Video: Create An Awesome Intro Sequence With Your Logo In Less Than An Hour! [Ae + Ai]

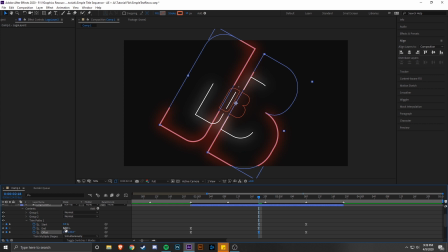2712s
So the offset went up quite a bit for that reason. And then we're gonna change the end to somewhere just down here. We don't want it to be showing up too much, especially since it's so much larger. But that does mean though that we have to change the ending start value here.
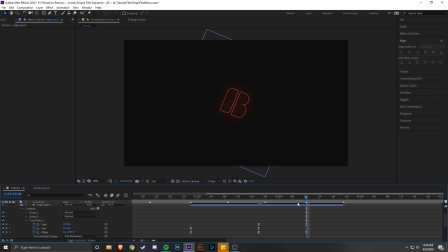2726s
We have to change that to 34 just to match it so it goes away. And then let's watch this through. And by the way, if you're having a hard time, whenever you're previewing these, depending on the specs of your computer, it could preview these for you faster or slower.
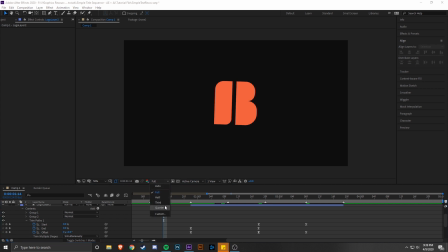2742s
So right now I'm able to work on this at full quality, but some of you might want to go down to quarter and it'll render out a lot faster. You just won't be able to see the full quality while you're previewing it and editing the file. I'm just gonna go ahead and make another one of those copies real quick and I'll make it one more white one.
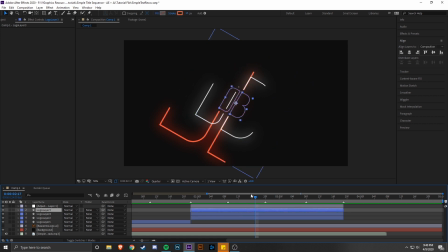2755s
And what I actually want to do now is go ahead and, so originally we made that layer 3 15 pixels for the stroke. So what we want to do, because these are getting so much larger around it and it's kind of just dominating over it, we're going to want to bring that back a little bit.
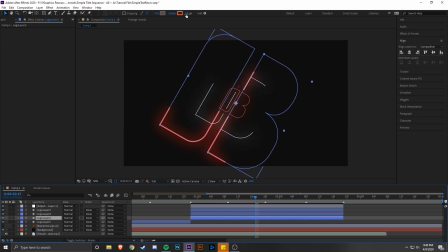2773s
So for this white copy, let's just cut it in half. And then for this larger orange copy, we're going to cut it in half, and then we're going to cut it in half again. So we'll get to like 3.5 stroke. So now it's just a little bit more balanced. What we're going to need to do now is I'm just going to make another one of these copies, layer 2 again.
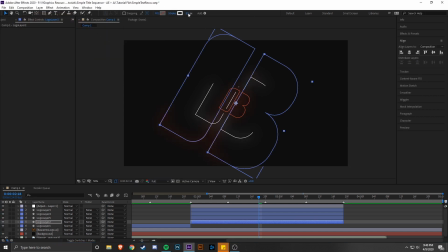2790s
I'm going to change the color. I am going to cut it in half again right before I scale it up. So I'm going to go here, select those keyframes again. It's the same process just over again.
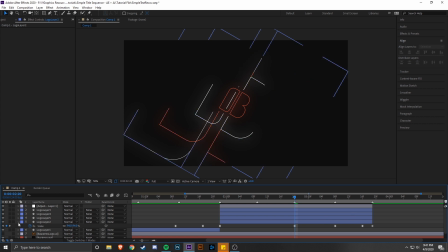2802s
We're going to go up to 94 because we're adding another 30. And now I just have to offset the trim paths a little bit more. Just make sure that those last start keyframes are matching your end keyframe value.
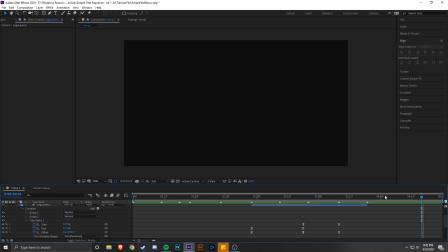2817s
So that way you have it going away when we need it. We are all good with everything relating to the logo now. The movement's all good. I like the amount of copies that I have. Feel free to change it to whatever you want. Adapt it however you'd like to. But now we are going to get to that last bit, where we have our text show up.
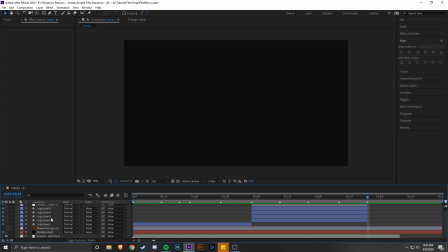2835s
So what we want to do now is switch the color back again, like you can see in that first video that I showed. So we're gonna switch the background color. Gonna go into layer styles, color overlay, doing the same thing where we go one frame before the switch is gonna happen,
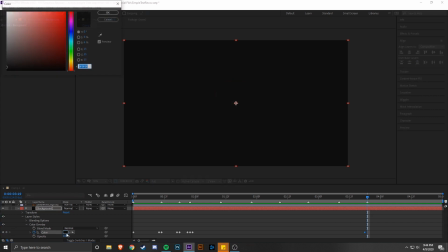2848s
add another keyframe of whatever color is already currently there, change the color on the next keyframe
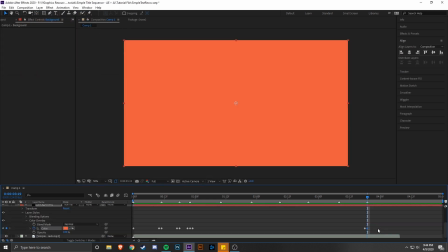2854s
to our original, and then now, we are going to add a text layer. So we're going to collapse everything here so that way we can see the whole timeline.
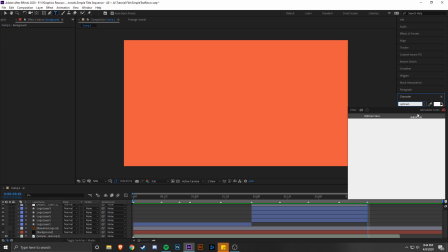2865s
And I'm going to go ahead and change my font here. You'll notice that I opened up the character panel whenever I grab the type tool.
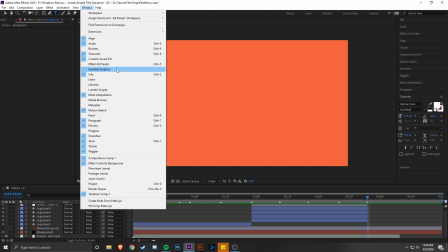2873s
If it's not already there for you, just go to window and character and it'll pop right up for you.
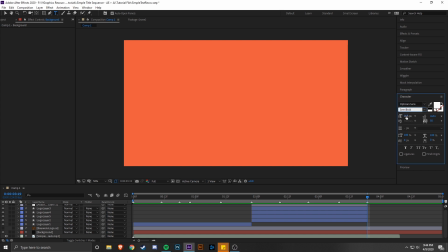2877s
So you can change your font, you can change your weight, you can change the size, you can change the leading, you can change the tracking or kerning of the letters and everything that you would normally be able to do in Illustrator or Photoshop or any of those programs. I'm going to go ahead and change the color to the color that was the background previously.
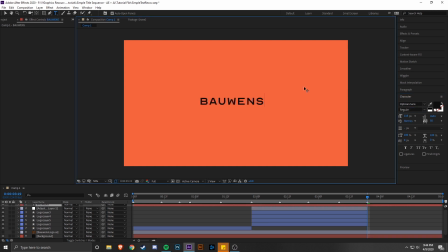2896s
And I'm going to go ahead and just type out balance. I'm going to go ahead and align it with the center again. That's definitely something that you're going to need to do every time when you type, unless you magically are able to type in the very center of the screen every time. If you really want to make sure that it is aligned to the center, you can click this little button down here that says choose grid and guide options, and you can hit title action save,
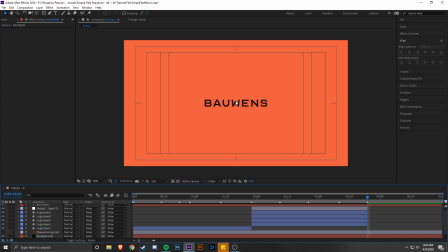2915s
and you'll see that this little cross here is the exact center of whatever composition you're working with, and it's perfectly aligned because we use the align panel. So we can see that whenever we made that text layer, it stretches across the entire timeline, which is what we don't want.
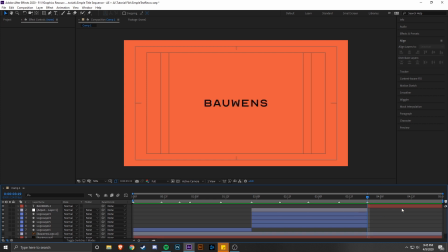2929s
So we're going to go ahead and cut it right at that last marker there by doing Control Shift D like we did prior. And we are going to select the text layer.
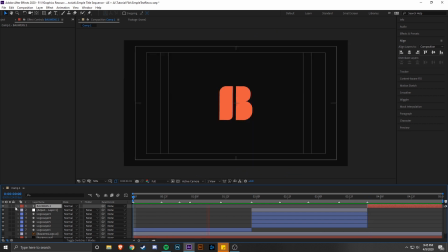2938s
So what we want to happen, so right now I'll watch it through, and it's going to go back and then it's going to shrink down and it switches to this, which is kind of a jarring change if nothing else happens with the text after this. It looks fine. It's kind of cool that it's just, that's where it ends. makes it really powerful.
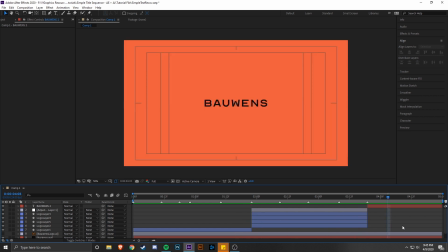2957s
Everybody is focused exactly on what that text says.